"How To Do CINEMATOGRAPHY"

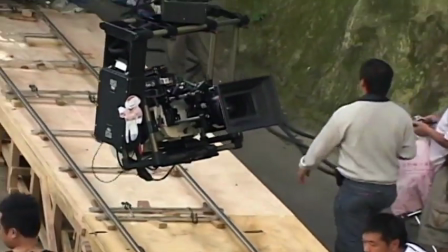(16:42)
The people who actually have to accomplish this are a camera operator,
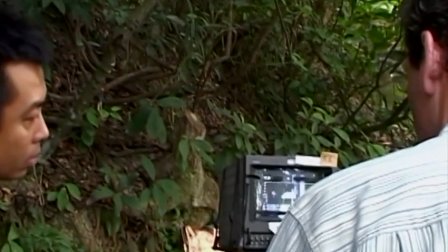(16:47)
two camera assistants, one pulling focus and one adjusting the zoom lens,
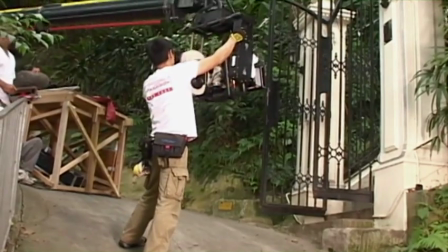(16:52)
3 grips, one on the camera end of the crane, one on the weighted end of the crane,
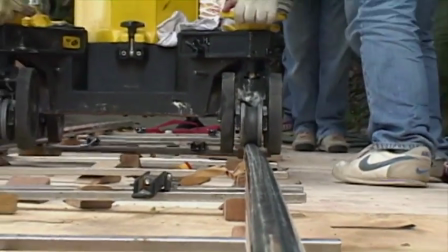(17:00)
and another one actually pushing the dolly back and forth.
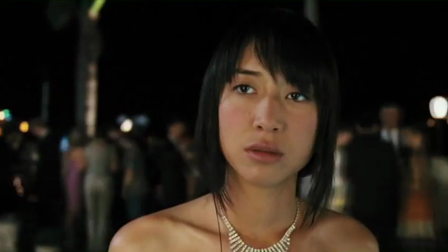(17:05)
There are many creative ways to use a crane, but they're not always to get just the camera up in the air.
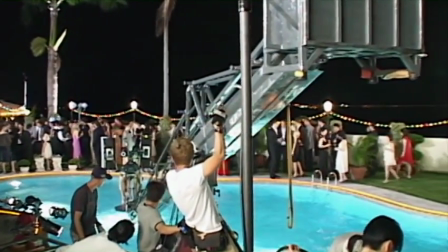(17:12)
To create the surreal party sequence in Universal, we created an elaborate setup on a crane.
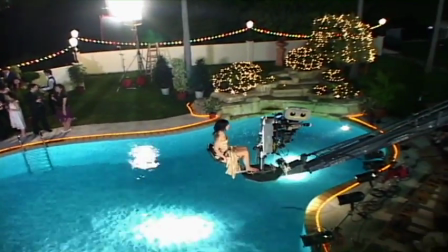(17:17)
This shot gets in the head of our lead character after she's been delivered some really bad news.
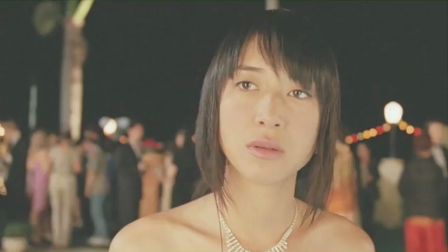(17:21)
To help accentuate her state of mind, we wanted the party to be going on around her without her truly interacting.
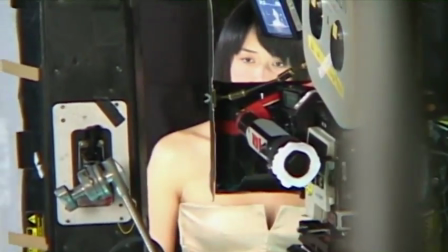(17:28)
To help achieve this effect, we mounted lighting next to the camera and had our lead actress sit in the chair usually reserved for the operator.
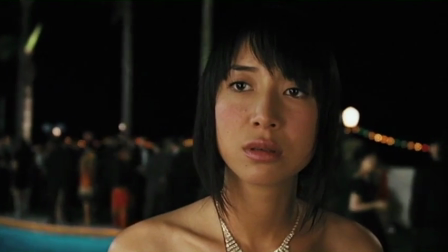(17:35)
With this unmanned camera setup, we moved the crane throughout the party, which allowed our actress to stay basically stationary in frame while the party goes on around her.
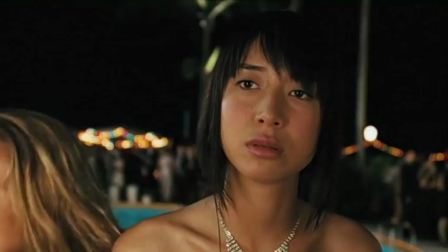(17:44)
As you can see, she floated right over the pool, and in the end a very surreal move, floating up into the air.
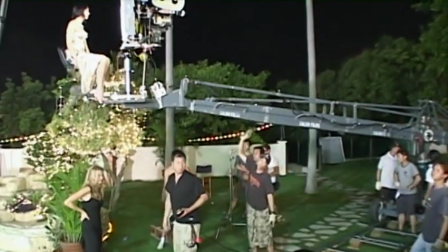(17:49)
This is one of those shots that definitely takes a break from reality, but I think it really gets into the head of the character and really worked out well.
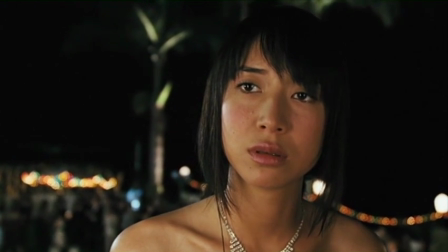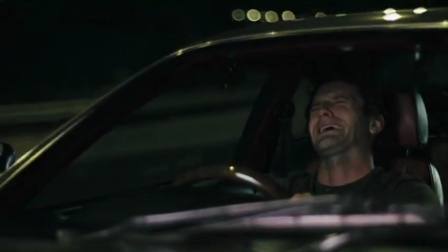(18:03)
When shooting a scene in a car, we still have to use lighting. This is true during the day, but is especially critical at night.
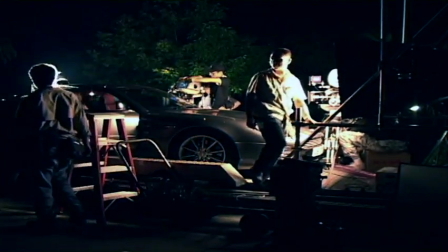(18:10)
This makes it dangerous for the actors to actually drive, so we put it on a rig and tow it around.
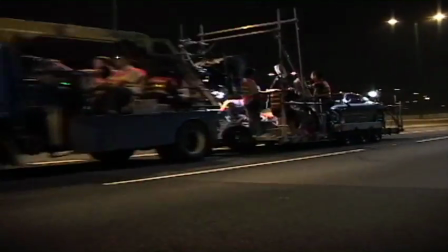(18:16)
This allows the actors to forget about actually driving and allows us to get the shots and lighting that we need.
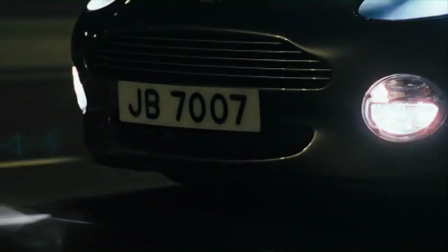(18:24)
And for shots where you see the car as well as the road around it, the actor has to do his own driving.
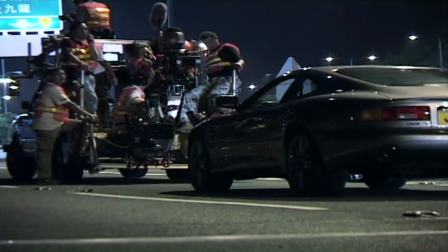(18:28)
In those cases, we use a camera car to mount our cameras and cover the action.
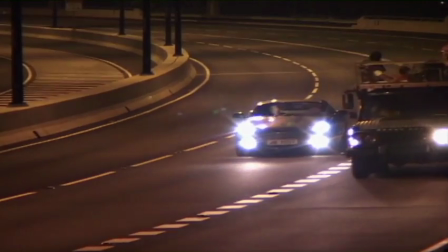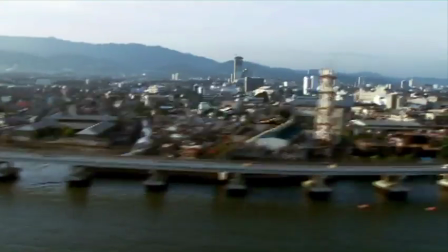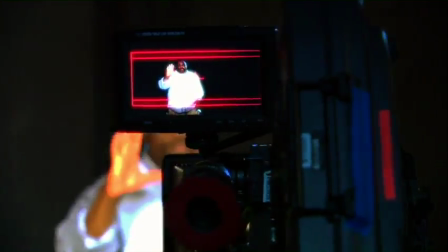In order for us to understand the principles of screen direction and action axis, we first must have a fundamental understanding of the frame.
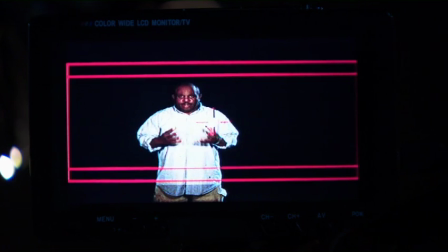(18:59)
When we talk about the frame, we're talking about what we see when we look through the camera lens or on the small screen or on the big screen.
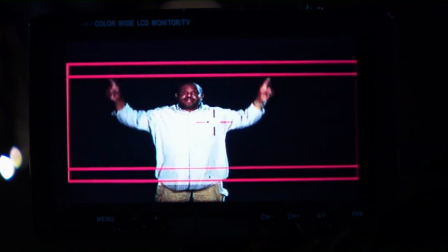(19:07)
This is our frame.
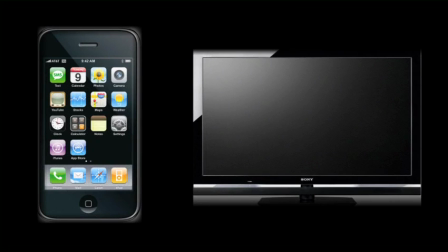(19:12)
The aspect ratio is generally determined by where you want to show your project.
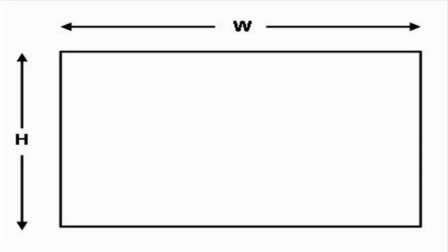(19:17)
By aspect ratio, we're talking about the relationship between the width of your image and the height.
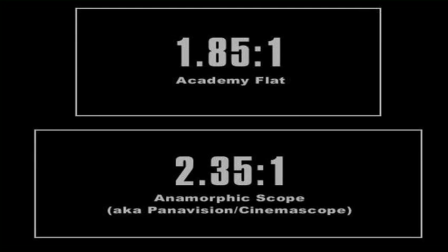(19:22)
If you're headed toward a theatrical distribution, you use either 1.85 or 2.35 to 1.
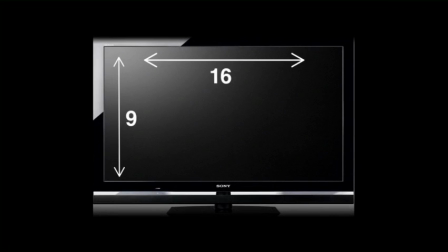(19:28)
If you're headed to HD TV, that aspect ratio is 16:9.
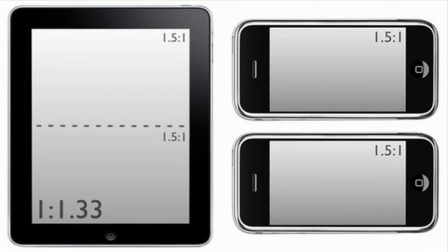(19:33)
Other viewing devices like the iPhone or the iPad have aspect ratios all of their own.
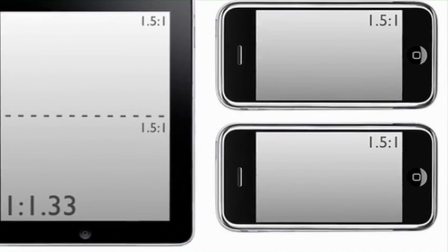(19:38)
They don't match either the TV or the theatrical standards.
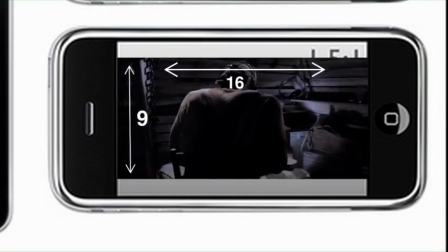(19:41)
Because of this, the screen may be letterboxed with bars at the top and bottom of the screen in order to preserve the original aspect ratio.
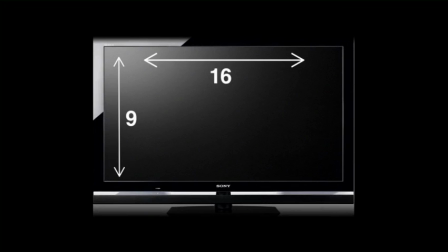(19:49)
This may be necessary on an HD TV as well.
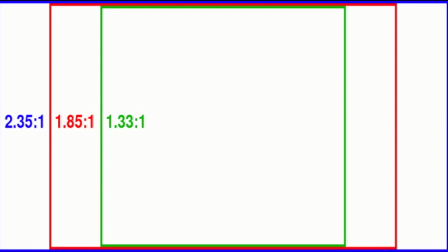(19:55)
The aspect ratio of older films and television shows was 1.33 to 1, and as you can see, it is a much more square format than today's standards. When watching these on a 16:9 HD TV, bars will be placed at the sides of the screen in order to preserve the more square aspect ratio. This is what an actor sees when they're standing in front of the camera. Unfortunately, what's on an actor's right is on the camera operator's left.
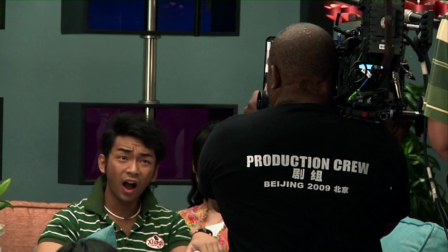(20:24)
To keep from getting confused, we only use the camera's point of view when talking about screen direction.
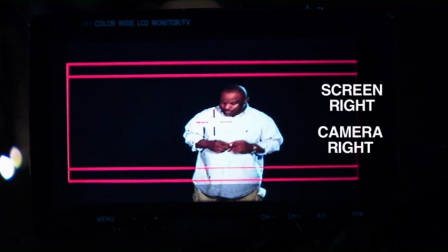(20:31)
This is screen right, or camera right. And this is screen left, or camera left.
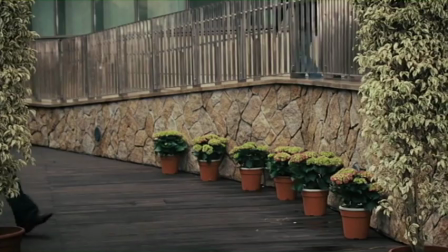(20:39)
So if the action in the frame is going this way, then we would make that reference of left facing right, or left to right.